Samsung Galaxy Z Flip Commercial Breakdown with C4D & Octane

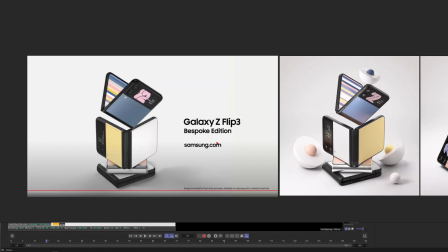0:00 Hey, what's up guys on YouTube? This is 3D Bonfire back with an amazing tutorial. And this time I wanted to show you how I recreated this shot.
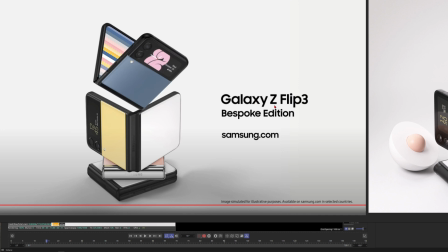0:07 I found it on Samsung. They make this beautiful advertisement for the Galaxy Z Flip 3 Bespoke Edition, okay?
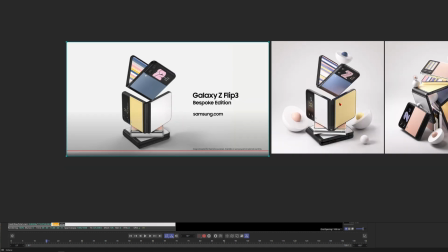0:14 So I really like the rendering of this beautiful shot. And you can see I tried to recreate it, so let's just move it over and let's compare it.
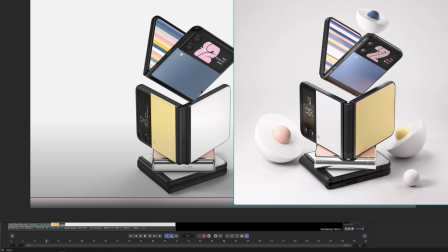0:23 So you can see I also achieved a pretty nice result. So I even made it more glossy, more high-tech. So you can see this one is more natural, a bit dull to be honest. So I put in these extra reflections here and there.
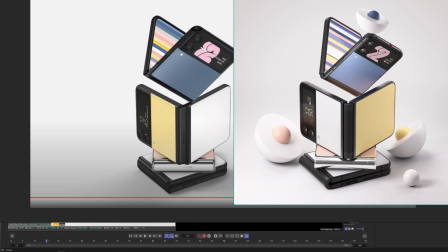0:37 You can see this one, maybe it feels more realistic, but I just wanted to go for this glossy, high-tech reflective look, okay? So I added additional highlights, additional lights to give me extra reflections and stuff.
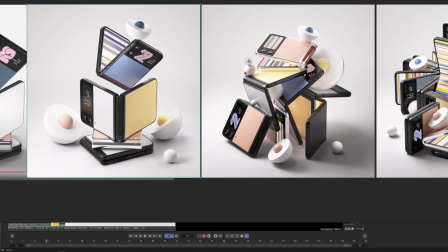0:51 And yeah, I mean, I like the result, and you can see I did different versions of it where I changed the lighting a little bit,
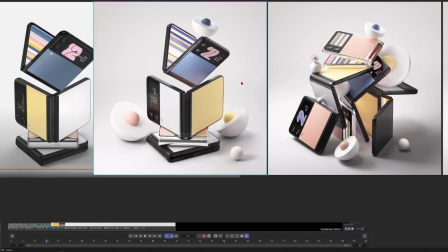0:57 for example, to get different highlights like this one. And I just wanted to go with you through the light setup for this one.
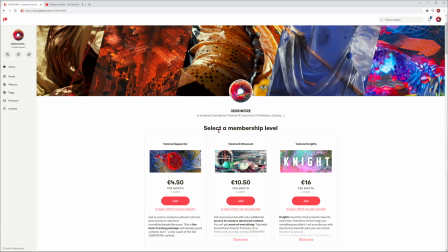1:04 So let's hop into Cinema 4D. And just before we start, let me quickly tell you about my Patreon, 3D Bonfire. This is the place where I have over 100 tutorials. I think now it's about 120 almost.
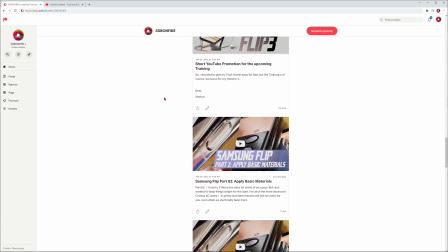1:15 And this is the place where you find a lot of different tutorials, also on lighting, X particles, Octane.
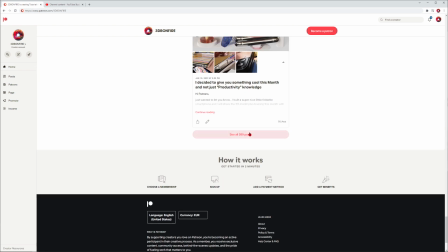1:21 So maybe you want to check it out. You can see I posted a lot of stuff. And by the way, if you want to play with the smartphone model, then you can download it for free on my Patreon.
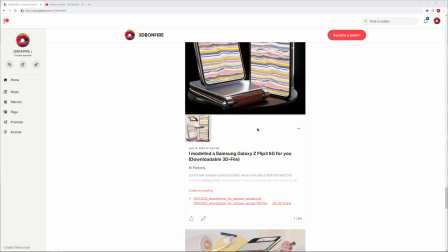1:30 Okay, so you will find it here, and I will share the link to this post in the description of the video.
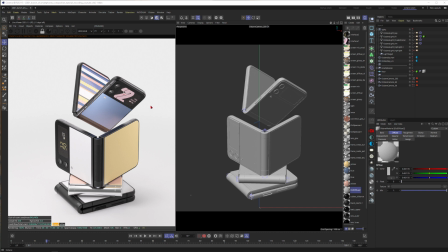1:35 Alright, and Patreon is also the place where you find an extended version of this tutorial. But for now, let's talk about the light setup, okay? So you can see I fired up Octane already. Let's just activate it again. And this will be the final result.
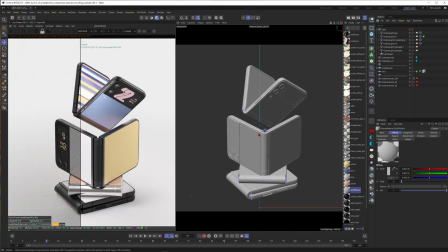1:49 So I just stored a render buffer, and you can see when I deactivate all my beautiful lights, then this will look pretty boring, okay?
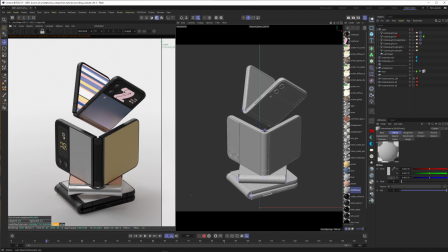1:56 Let me tell you one secret already. I don't only use these area lights that I just deactivated. I also use an HDRI just to give me some basic lighting in the scene, all right?
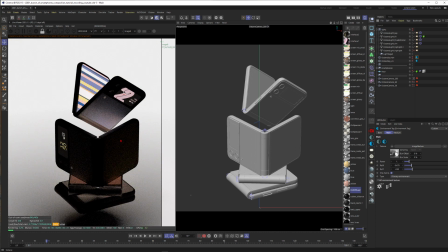2:07 So this one, when I deactivate the HDRI, then this would be completely dark, okay?
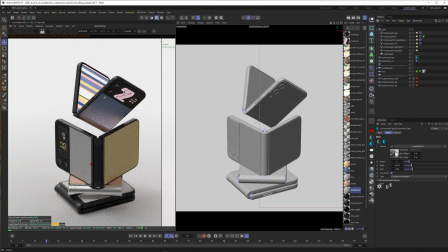2:12 So I will use this HDRI just to give me an ambient light, something where I can start with, because I want to have some light that will come already from all the directions, but then I want to be more specific on top of it. So I guess we should start with the key light, okay?
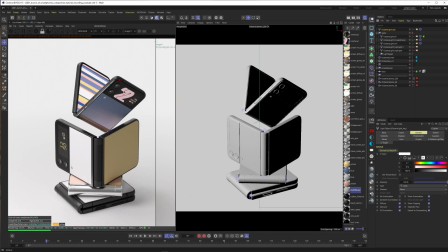2:26 And the key light is coming from the top left here and is hitting the object and gives you these beautiful highlights here and already gives you quite a nice result.
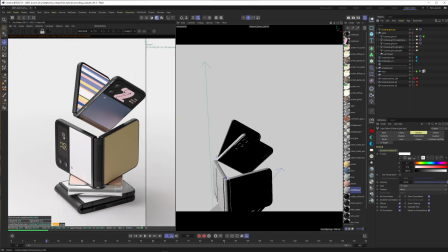2:35 So compare it with the original, this already looks better. And maybe we should just go out of the camera for a second, and you can see this is my camera.
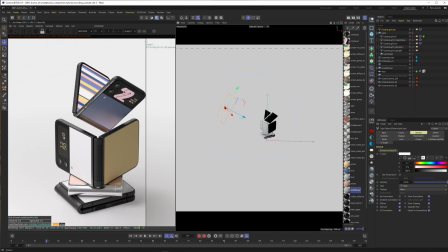2:43 So we more or less look from this angle, and this light is coming from the top left corner of the object.
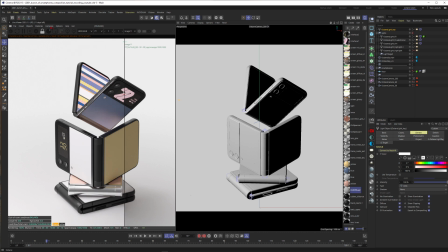2:49 All right, so far so good. So let's save this one as a new basis. So this is the version with the HDRI and the key light, but now we want to put in a fill light, and the fill light should fill up all of these dark areas on this side, but basically should be not as strong as the key light, okay? So let's position the fill light in the scene.
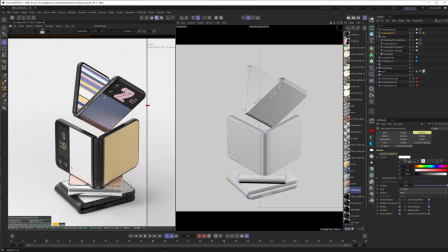3:08 I will brighten up these areas, but still the light direction is more coming from the left. This is because this light is way less powerful than our key light, for example, okay? And already you can see this rendering is getting better and better. So let's save this one as a new default and let's continue.
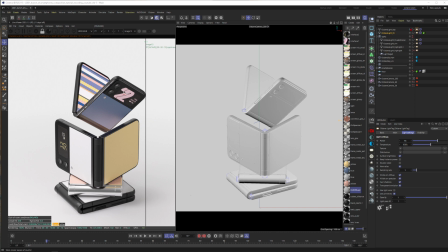3:26 Next, I thought I need some additional fill light here, okay? So I call this one fill additional, and let's put it into the scene. And now you can see we get this beautiful highlights on top of the rendering, and also this area is getting a little bit more bright.
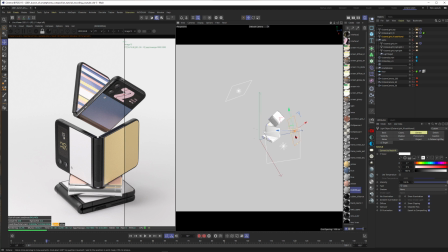3:40 When I go out of the camera, you can see basically this is my additional fill light and this was my original fill light, okay? And this is the camera angle. So I just had the feeling I need some more bright areas from this angle, and I think it really helps the rendering.
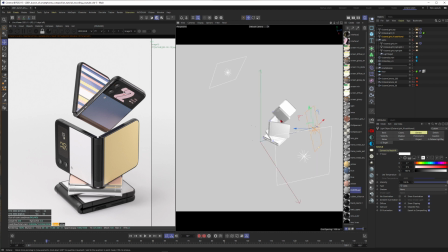3:58 And on top, when you work with reflective areas, you sometimes have to be a bit more specific, okay? Just to have the right angle that you get the reflections that you want. All right, slowly we're getting there.